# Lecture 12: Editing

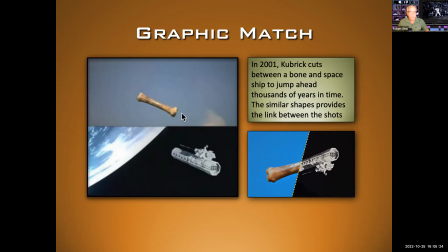[33:05]
This is from 2001. You have a bone in a spaceship, and he uses this edit to compress thousands, hundreds of thousands of years of history, going from early human days, almost pre-evolution, to us conquering space.
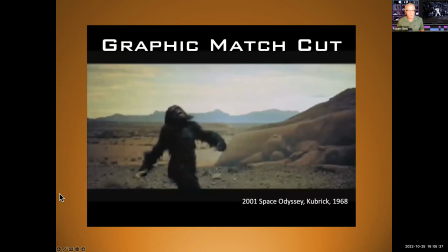[33:21]
So let's take a look at that edit. This is from 2001, Stanley Kubrick.
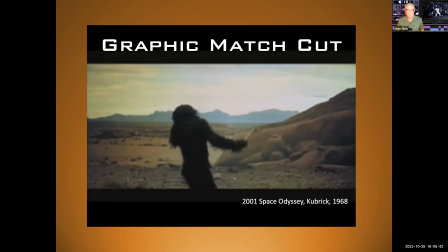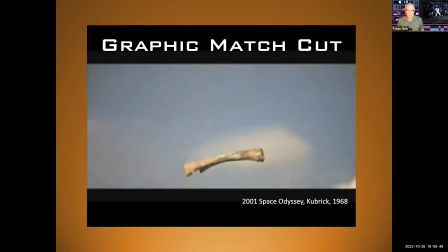[33:31]
So the apes have mastered one tool, and the humans have mastered others.
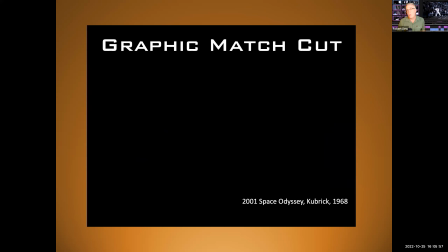[33:40]
Okay, he's drawing the analogy between the spaceship and the bone being tools that we use to conquer our environment.
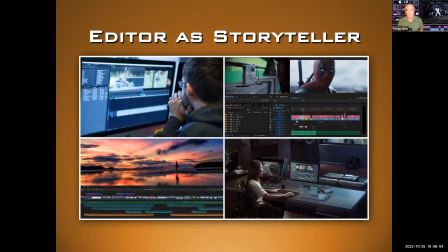[33:47]
Okay, so editor as storyteller. Let's get into some examples of that.
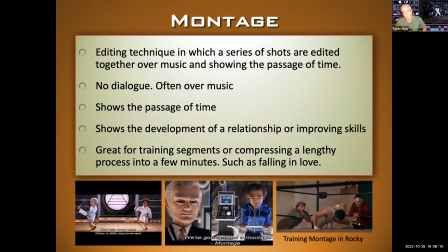[33:53]
All right, first up, we have the montage. This is really important. I believe I left this out of your booklet, which is a mistake. So make sure that you write this down and remember this one thing, because this will be on the quiz. Quiz, potential question.
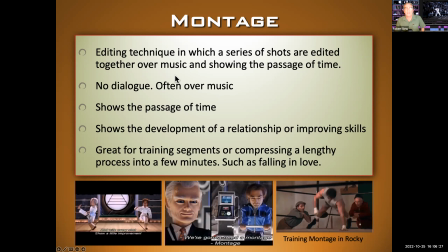[34:10]
Editing technique in which a series of shots are edited together over music showing the passage of time. Okay, you've seen montages in lots of different movies. If you've seen Team America, they make fun of the montage.
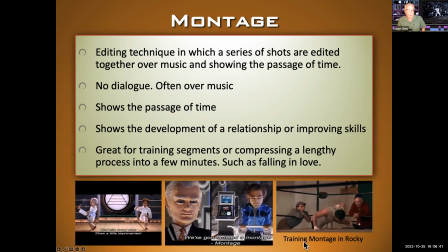[34:23]
Montages are great for training sequences like we see here with Rocky. They're great for dating, showing the couple going on dates, falling in love. In montages, there's no dialogue. It's often over music. It shows the passage of a time or the development of a relationship or the development of improving skills.
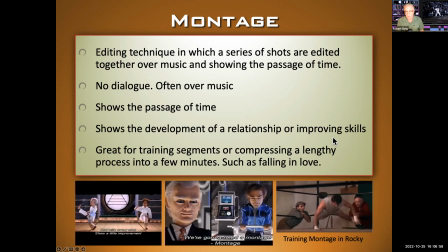[34:41]
And so we see lots of these. And let me show you another example of the montage.
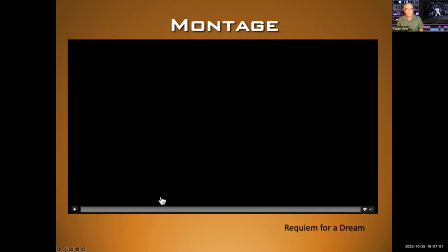[34:46]
This is from Requiem for a Dream. And this is a great example of a montage, cutting before between different actors and their various drug problems.
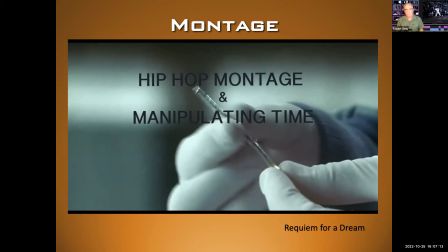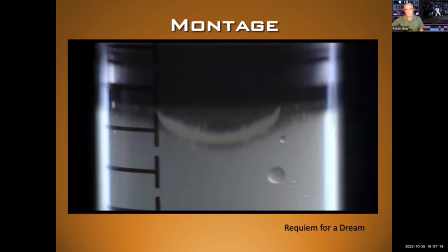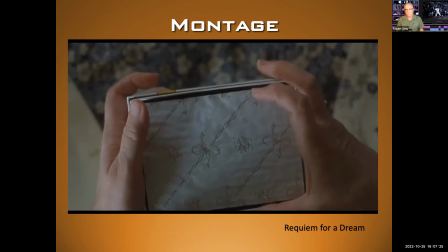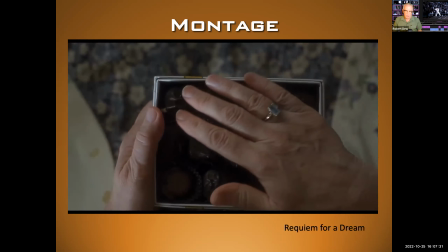[35:14]
So we have a mother and a son. The mother is addicted to chocolate and television.
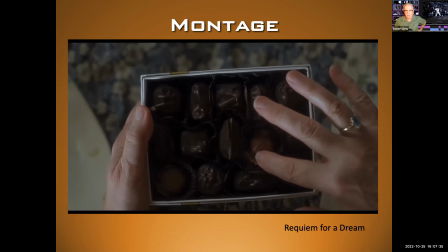[35:20]
The son is addicted to drugs.
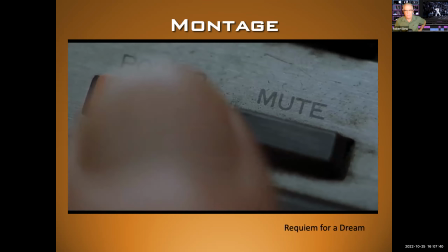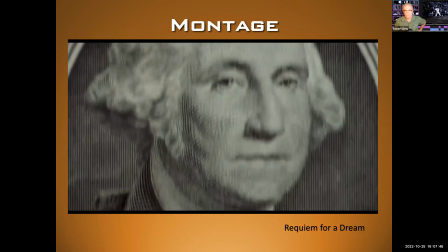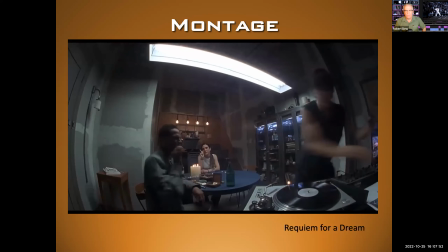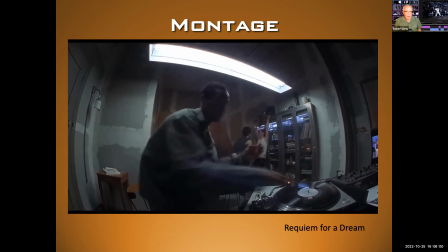[35:41]
No dialogue. We're just showing the passage of time, showing them how they spend their life, all the various drugs they do, their habits.
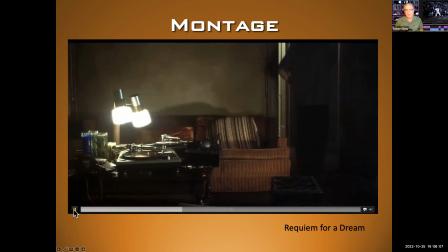[35:50]
And seeing it this way, seeing it repeated like this, really shows the position that they're in. We don't want to spend all the time to show all the way they spend their life, but a montage compresses time, shows us their habits over maybe many, many months, and gives us a sense of where their life is going.
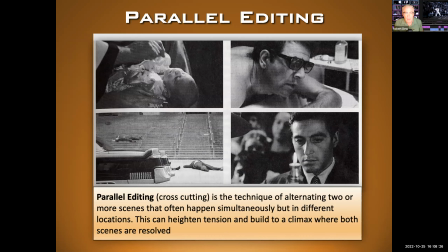[36:09]
Okay, another example here, the parallel edit, okay? This is when you have two different scenes going on simultaneously. Star Wars loves to do this. And you edit back and forth between the two scenes. This character's in peril, this character's in peril. Now, the example we're going to look at for this is from The Godfather.
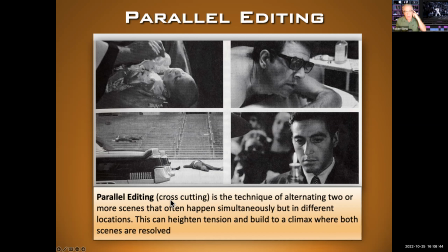[36:27]
This is one of the best examples. Now, parallel editing, sometimes called cross-cutting, is the technique of alternating two or more scenes that often happen simultaneously, but in different locations. So you're showing something going on over here and you're cutting it with something happening somewhere else.
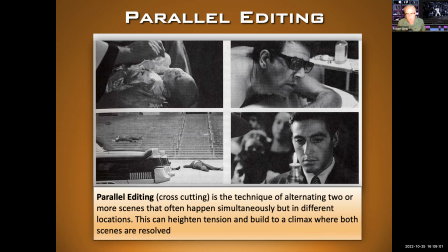[36:45]
So the best example of this is The Godfather. So let's watch. Here we go.
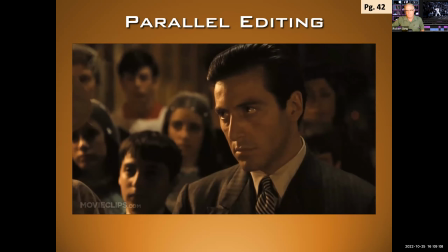[36:53] Richie, do you renounce Satan?
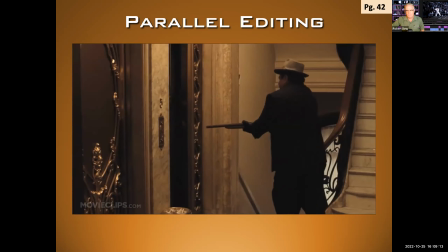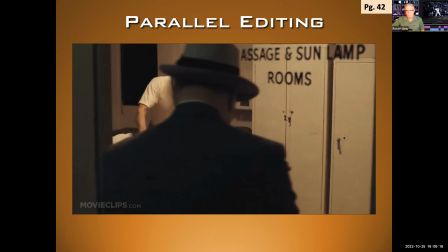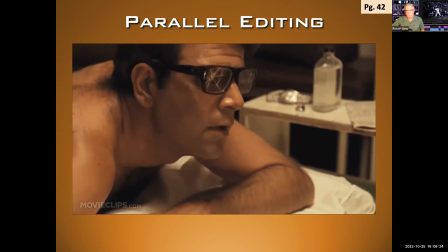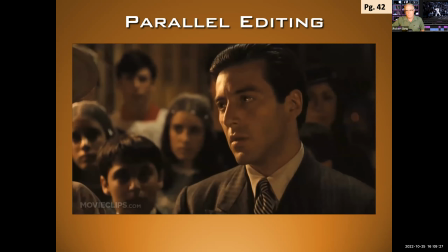[37:12] All his works.